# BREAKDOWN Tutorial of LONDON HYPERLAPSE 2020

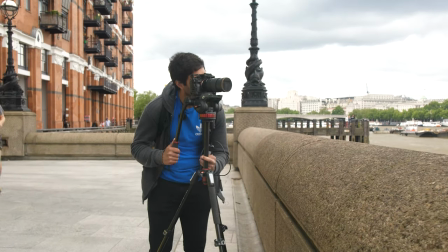So again this was done by taking photos of the boat with a fixed point staying on the boat and then stabilizing around that point in post like you
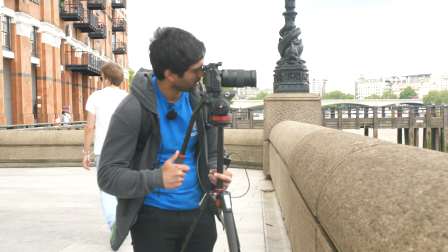would do with a regular hyperlapse this time I had my introvolumeter set to constantly take pictures at about one second apart and with a shorter
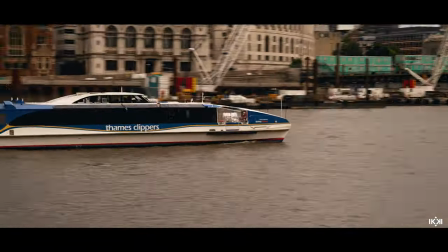shutter speed to avoid too much motion blur which can make stabilizing in post quite tough next shot was a shot of Buckingham Palace and I
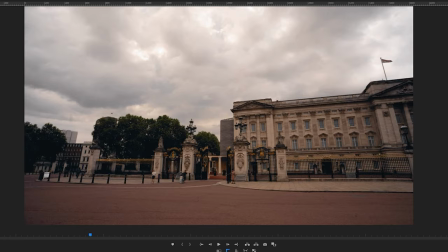used a monopod and gimbal setup like I would normally do I started off the shot with a whip pan and again the way to do this is to
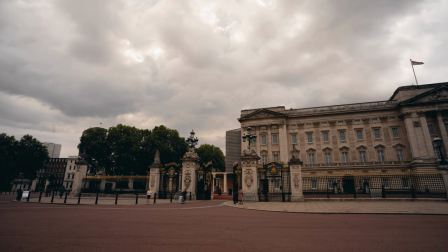just take a picture move the joystick on the gimbal slightly to the right take another picture repeat this process until i get to the fixed point that
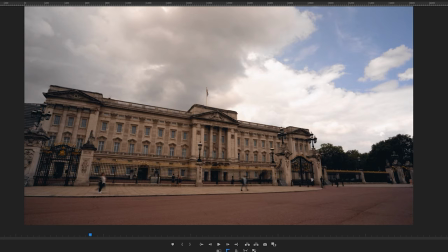i want on the building which is buckingham palace and then begin my hyperlapse process which would be to take a picture move one step to the
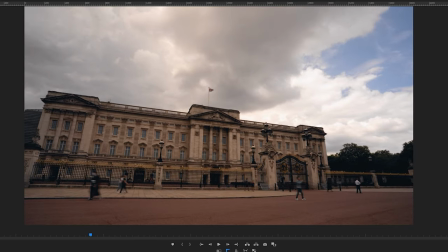right take another picture and repeat this process keeping my fixed point in the same part of the frame the whole time that is the most important
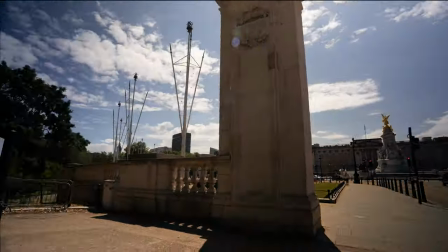thing so the next shot was a slightly further back shot getting the statue in front of buckingham palace and it was exactly the same process again of
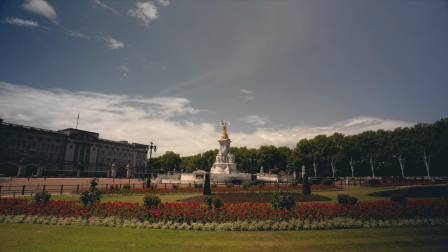taking a hyperlapse taking a step to one side making sure i have my fixed point on the statue and then finally when I would see the map
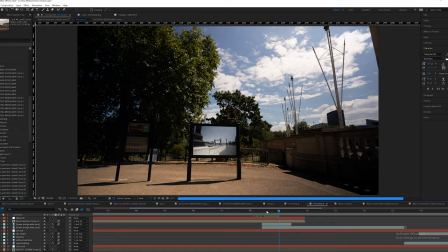fully in frame I would then just be taking pictures whilst taking a step forward walking into the frame of the map knowing that in post I
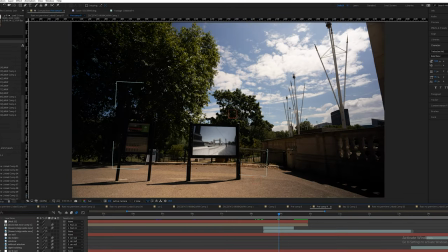could then mask out that map and use another shot in there to transition into.
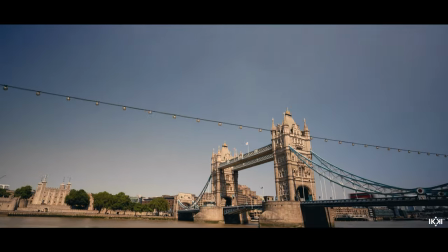So the next shot was a simple hyperlapse going towards Tower Bridge and then when I got to the end of the hyperlapse I then started to pan up
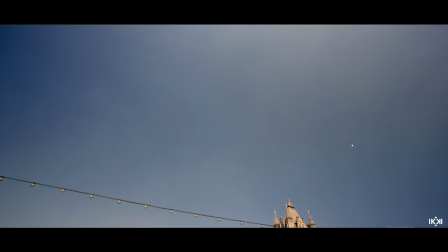the camera by taking a picture panning up slightly again taking a picture until the bridge was out of frame and it was just this guy
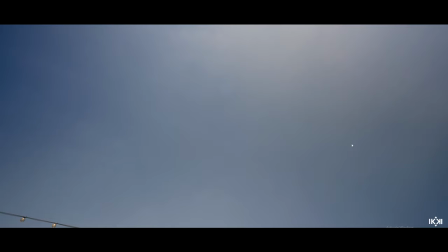left in the shot. So the next shot here entering into the car was actually just using video and my gimbal.
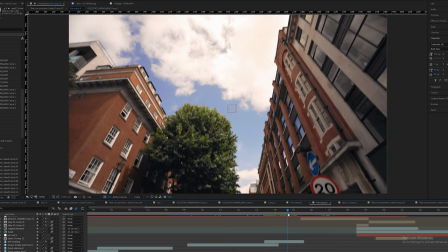So I started with my gimbal facing up for a few seconds and then moving forward into the car.
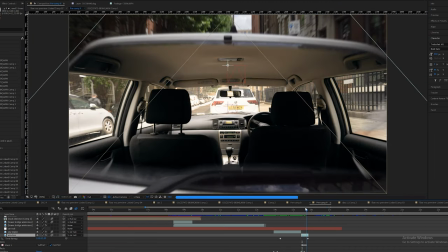And then by masking out the window in post, I was able to move inside the car. Then securely set up my tripod in the boot of the car.
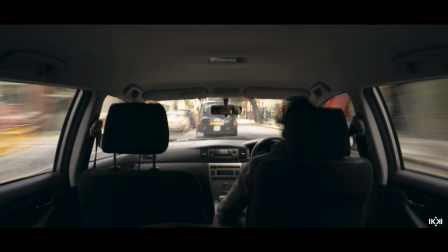and with the camera and interferometer took a picture every second with about a half a second shutter speed I believe to get good chaos style motion blur of the streets while the car stays sharp and the same method to mask out the front window to move out of the car.
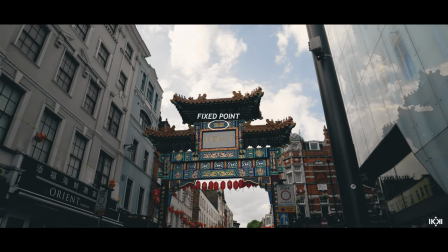Then this hyperlapse of Chinatown which is pretty simple just moving to a fixed point on the sign.
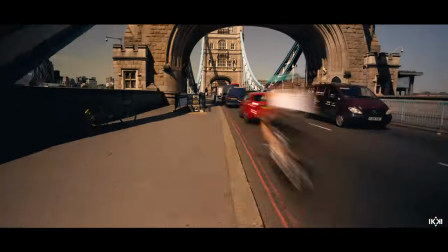The next shot was actually just a hyperlapse on Tower Bridge itself and this was moving forward out of the back of a stairwell for
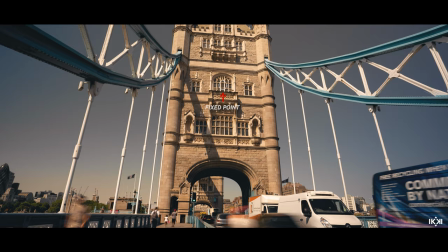a possible transition and moving forward towards a fixed point on the bridge and then I actually did reverse the shot in post so that I could connect the two
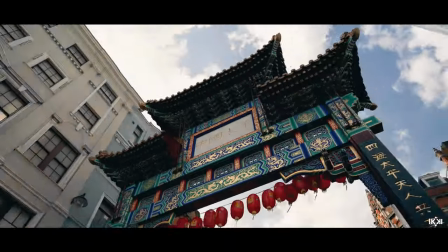hyperlapses between Chinatown and Tower Bridge and into a next shot which
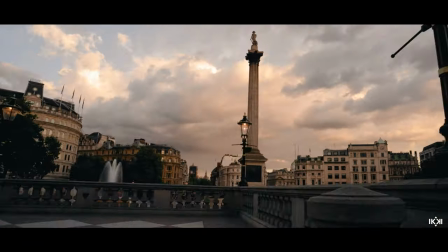was a side to side hyperlapse of Trafalgar Square and then eventually
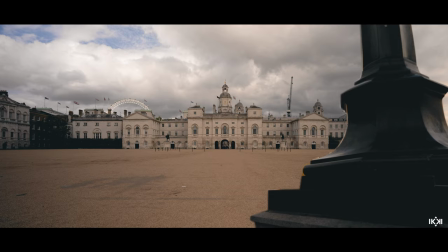using one of the pillars to mask out to the next shot which was a hyperlapse at Horse Guards Parade and this time I went all the way through passing through
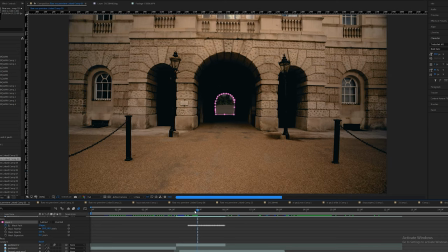the gate and in post just masked out the archway so that I'll be able to transition
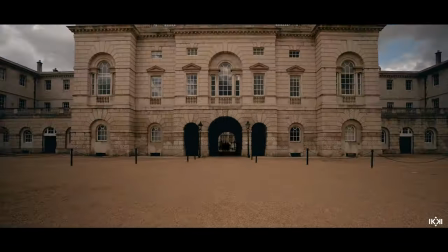into a new forward flowing shot and try to make it
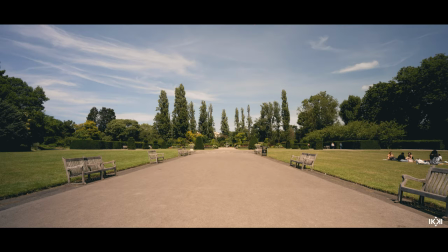as seamless as possible and that was moving into a hyperlapse inside
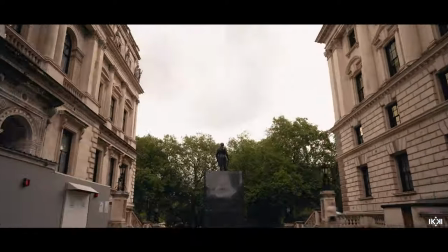Regents Park just down a middle of a pathway inside Regents Park and then using
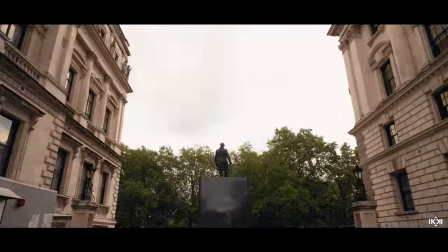a transition of call something I'd call it like building the frame
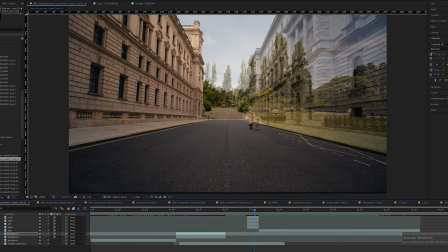transition basically you've got the sides the road and then the sky coming in all at different times to kind of make up a new frame that
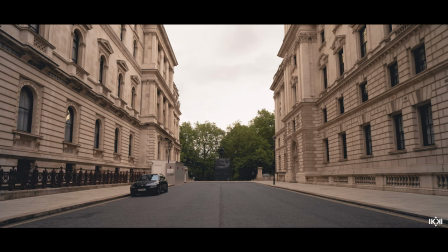will then transition to a new hyperlapse and some people have asked me about this transition which I will make a tutorial on and post up on the channel at some point so make sure you look out for that shouldn't be too long
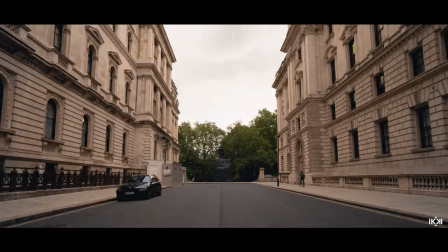but yeah I will do that because it'll be a bit too long to explain here and that was going here in towards this statue hyperlapse that
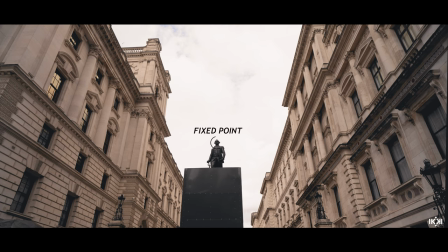was then I had to move down some stairs but i was using the top of the statue as my fixed point the whole time and then when i
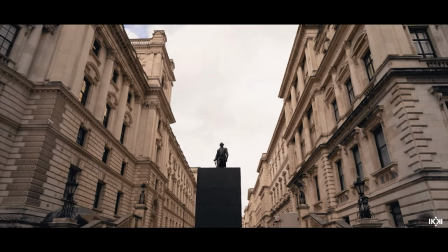got down to the bottom of the stairs i just went backwards and then used the method of panning to the left which would allow me
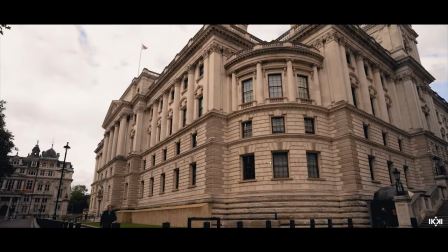to do a whip transition into another shot and that next shot was another shot of a statue in the middle of a busy road
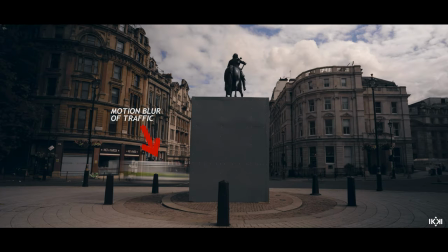but basically again it's a hyperlapse using a long shutter speed to emphasize motion blur of the traffic and going in a semicircular motion into the next clip which is
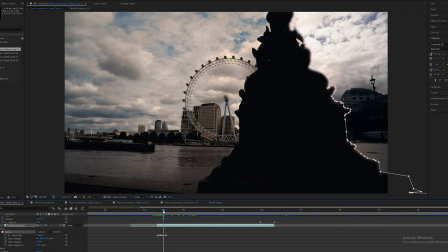masked in and going into the same sideways motion and that next clip was the london eye
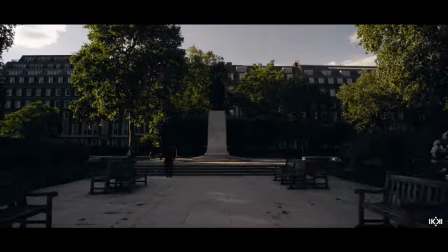hyperlapse just going from side to side and then a transition where
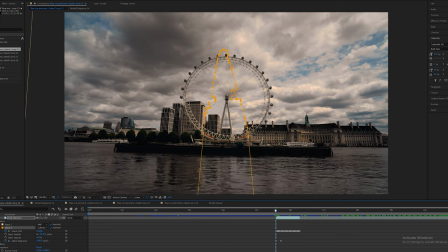i had a statue come in a little bit earlier for a few frames before we actually see the rest of the next shot and then
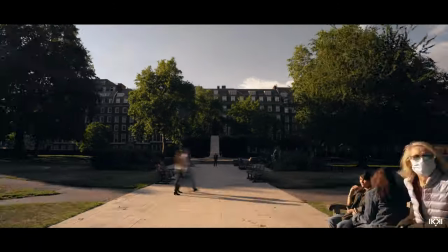it just into a reverse hyperlapse that passes by something in the foreground which again i used to transition into a next shot which was going into the same direction
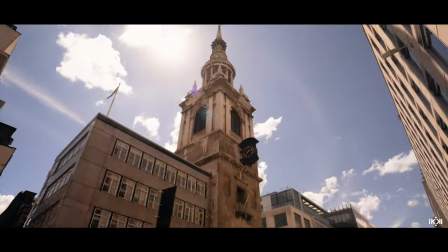of a clock tower where i was beginning to go side to side and then up some stairs and this part was a little bit
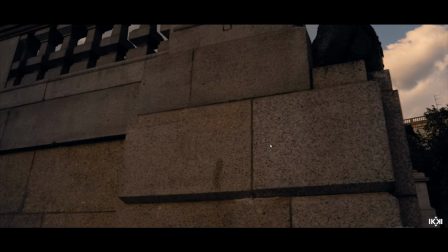tricky to stay on the fixed point of the tower of the clock just because i did get blocked but in this situation i just tried
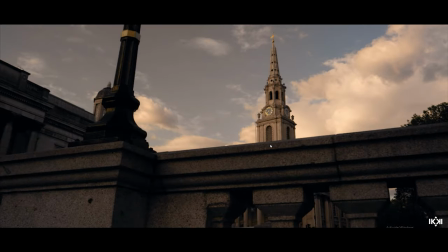to match up as close as i can my fixed point to the clock without actually even being able to see it and maybe just doing a few little
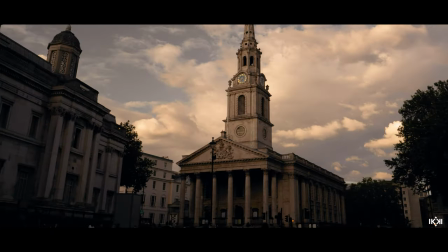adjustments manually in post it managed to look somewhat decent while I was going up the stairs I then used a morphing
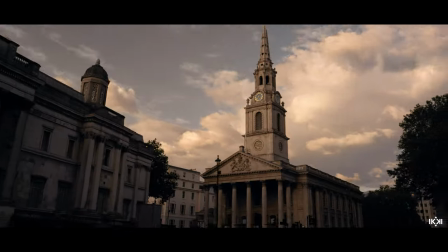transition to be able to morph from this clock tower to another clock tower and for this one I was kind of going side to side again and then a little bit backwards
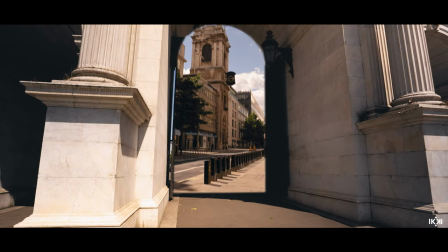down the road and then yeah I then masked out the middle of marble arch which is definitely not the best masking transition in the world but I was a little bit stuck in post at this point and the lack of
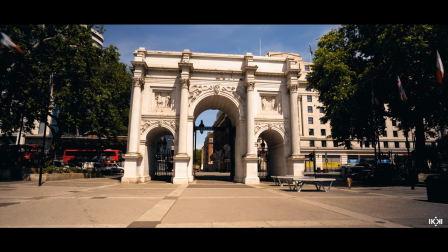footage kind of meant I kind of had to try and make this one work as best I could. Going backwards a hyperlapse of Marple Arch with then a tree
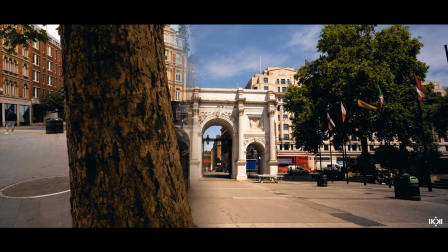coming into the shot moving into the next shot which is a semi-circle
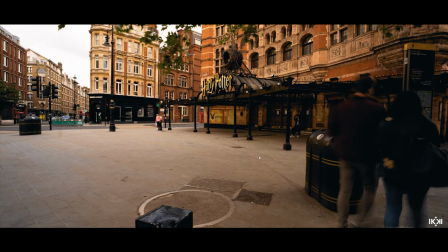of the theatre which is showing Harry Potter inside Leicester Square and then the next shot after that
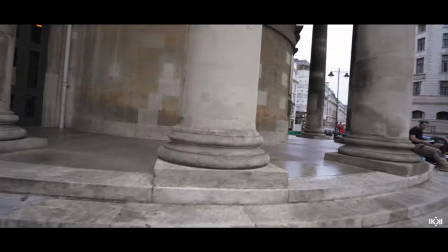was a POV shot using the gimbal and this was just done
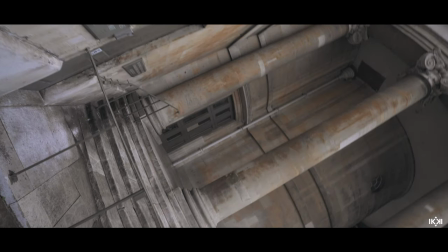in video. So the area I was actually in had quite a bit of security knocking around so I didn't want to be using my monopod and things like that so i just made sure that i got a quick pov shot in video mode using the weeble s from around the side of the building and
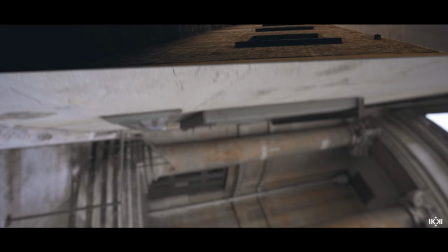rolling the camera till it's horizontal around the pillar the next
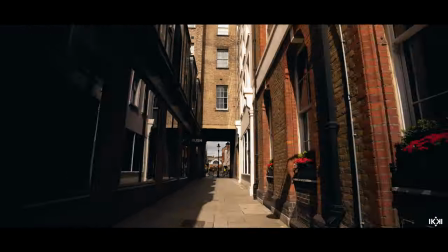shot was then a simple alleyway hyperlapse where i used the window as the
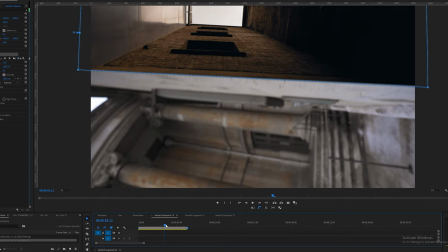fixed point moving towards and i reversed and masked out the bottom half of the archway
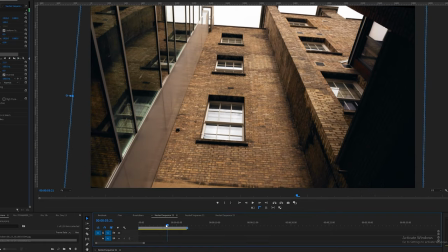so that i can transition from the previous pov shot then again i tried
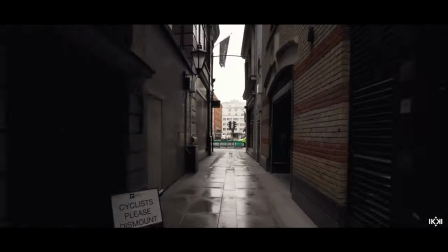to merge that into another alley shot going backwards with the pan to the right to transition into the final shot which also began with a pan to the right
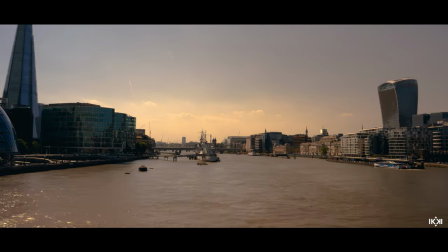and a short hyperlapse to the right and into a final time lapse of the thames river so there we go not perfect by any
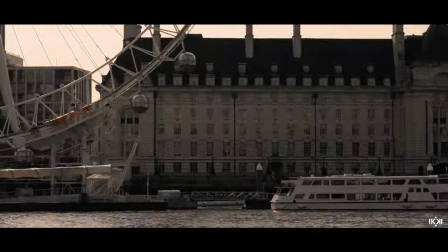means and there were definitely a lot of things i could have done better overall but for a first try at a kind of flow motion type video using
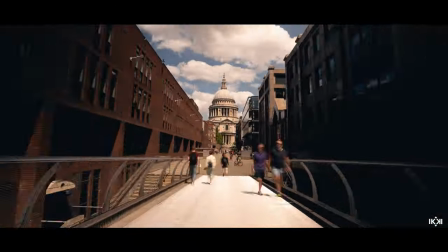hyperlapses and time lapses only i'm pretty pleased with the way it turned out and like i said look out for a couple of future tutorials
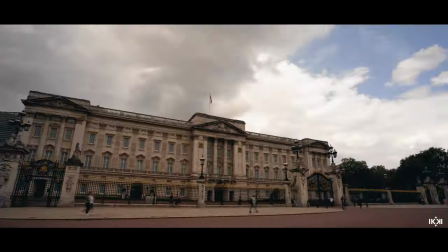where I'll go through a few of the transitions in this video in how I edited them into more detail and that's what will be coming up next
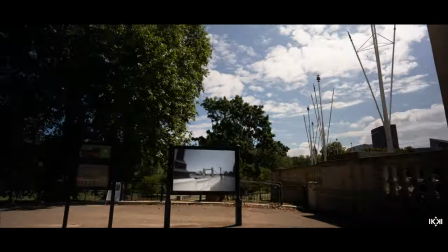and yeah thanks so much for watching again like I mentioned before there will be links to various things that I talked about in the description if
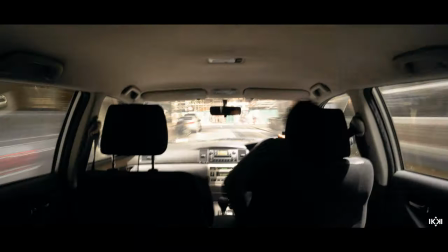you wanted to go and check those out tutorials gear all that sort of stuff thanks a lot for watching and I shall see you in the next video take care